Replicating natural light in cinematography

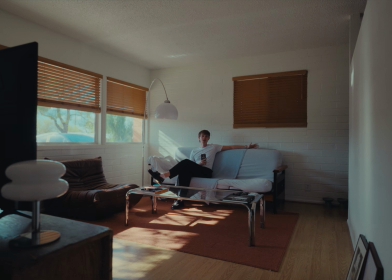0:00 Well, I moved to Arizona. Also, I got married.
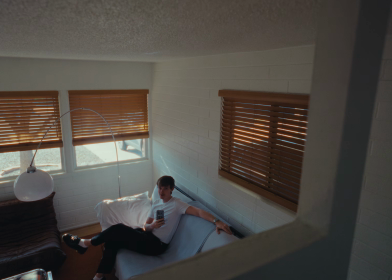0:04 Sorry to the 9% of my audience that is female, but I'm officially off the market. The past few months, I've had the opportunity to shoot some pretty cool commercials. So we're gonna go over those, break down the lighting. Replicating natural light can be pretty challenging, even if you have 18Ks, mole beams, condors, all of that. That's kind of what I want to focus on today, making them look natural with less, so to speak. You can do a lot with a 1200D or 2, or in this case, 3.
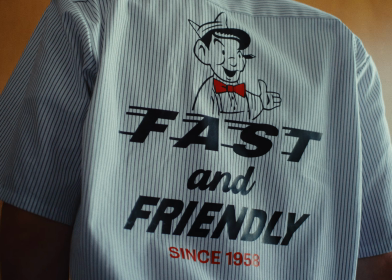0:38 We'll start off pretty simple. This is a spot I shot for Quick Trip, directed by the homie Cameron McQueen.
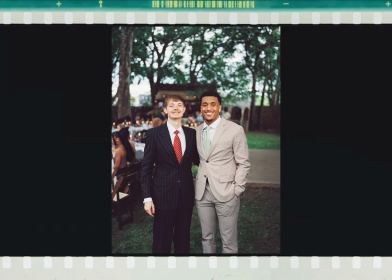0:45 He's actually the best man at my wedding, so shout out Cam. The schedule was pretty tight.
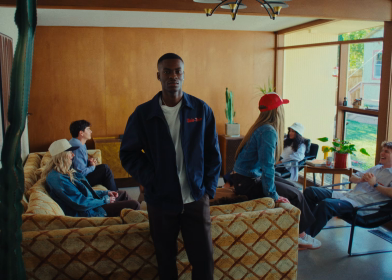0:51 We had to do stills and video in only a couple hours because we were using real Quick Trip employees as the models,
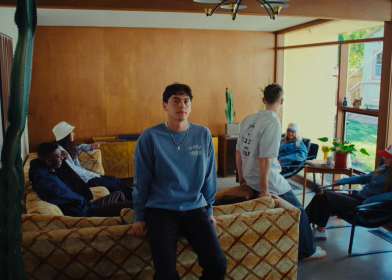0:58 so it was pretty limited on their availability.
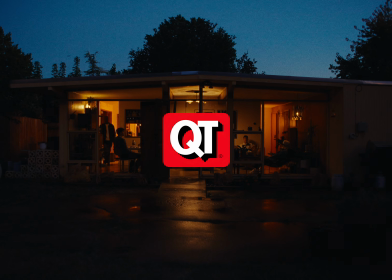1:01 Pretty much I had to come up with a lighting plan that would light the entire space and make it usable for stills and video, kind of simultaneously.
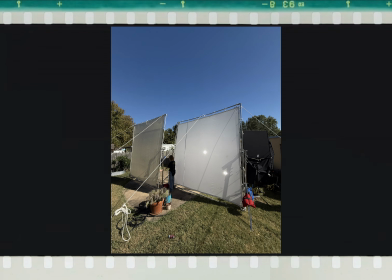1:10 So to light the space, we did a bounce with 2 20 by muslin rags and 3 1200Ds bounced into them. And then for some of the singles, we walked in some additional wrap.
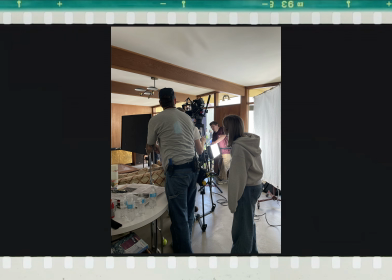1:21 So for there, we just got a 6 by ultra bounce through a silk in front of that, and then shot a P600C. Now I think we probably walked in a flop or 2 on some of the close-ups, but other than that, I try to keep it pretty simple, just because how much we had to shoot and stills and video and
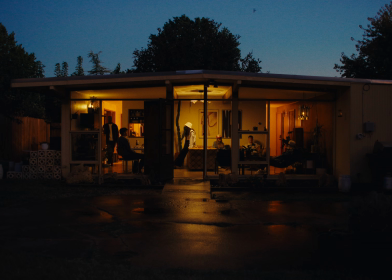1:40 And then for this last exterior shot, we pretty much kept it natural. Well, no, we didn't actually. We turned on any warm practicals we could, and then added 2 P600Cs.
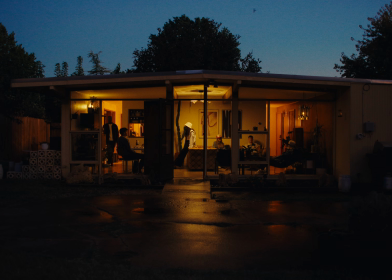1:54 Just giving kind of like a warm wash from the back, one in the kitchen and then one over in that hallway to the right. Other than that, just waiting for the sun to set so we kind of get that blue hour feel.
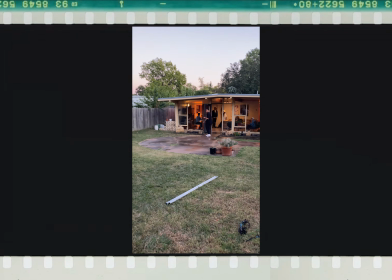2:04 And then we just did a wet down on the concrete, obviously to give it a little bit more interest, some ping and the reflections and stuff. Next commercial is a little bit more complex, so lock in for me. So this commercial is for a company called Avis, which is a car rental company. And essentially they launching a new program called Avis First, which is like a first class experience for car rental, hence the name Avis First. The director for this one was Chris Neal, my best friend Chris. My best friend Blaine. If you don't get that reference, go ahead, click off this video and go watch Coco Melon, young ass. Anyway, the spot is pretty much about this dude who's traveling and just having the worst day ever.
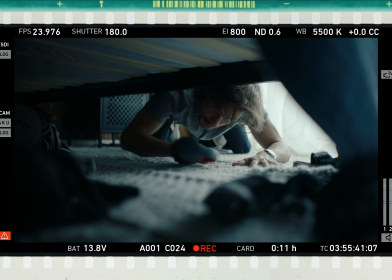2:52 Wakes up late, can't find his stuff. He's running down the stairs with his luggage in the rain. Gets down there, the very generic, on purpose, rideshare app driver drives right past him.
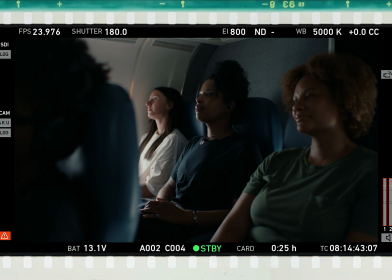3:06 Long line of TSA, finally gets through, runs to the plane, and it's a gym bro eating a fat burrito next to him.
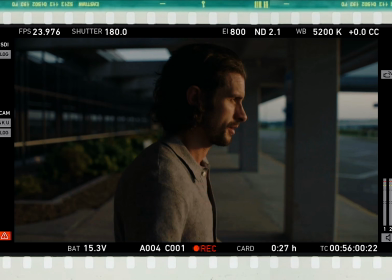3:13 Gets off the plane, finally sees the Avis rep who hooks it up for him. I think he gives him a coffee or something, and then, gives him a calm ending to his crazy day. And then the way that it's cut is they get a bunch of the frames overlaid on top of each other. So you have this shot here, and then this one pops up, this one pops up, this one pops up, this one pops up, this one pops up. It's like that through the whole film. It's like that through the whole commercial until the final shot. And then we shot all of this in 2 days. One day in Nashville, one day in Indiana.
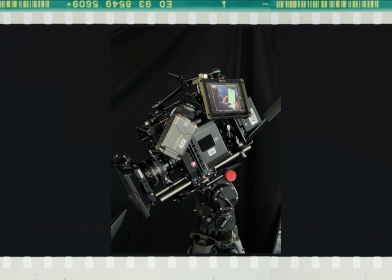3:49 And we use Alexa Mini and Zeiss Super Speeds. So the first thing we did was this little apartment scene, which we were on like the 4th or 5th story of an Airbnb apartment thing. Unfortunately, out the window was not the most beautiful view.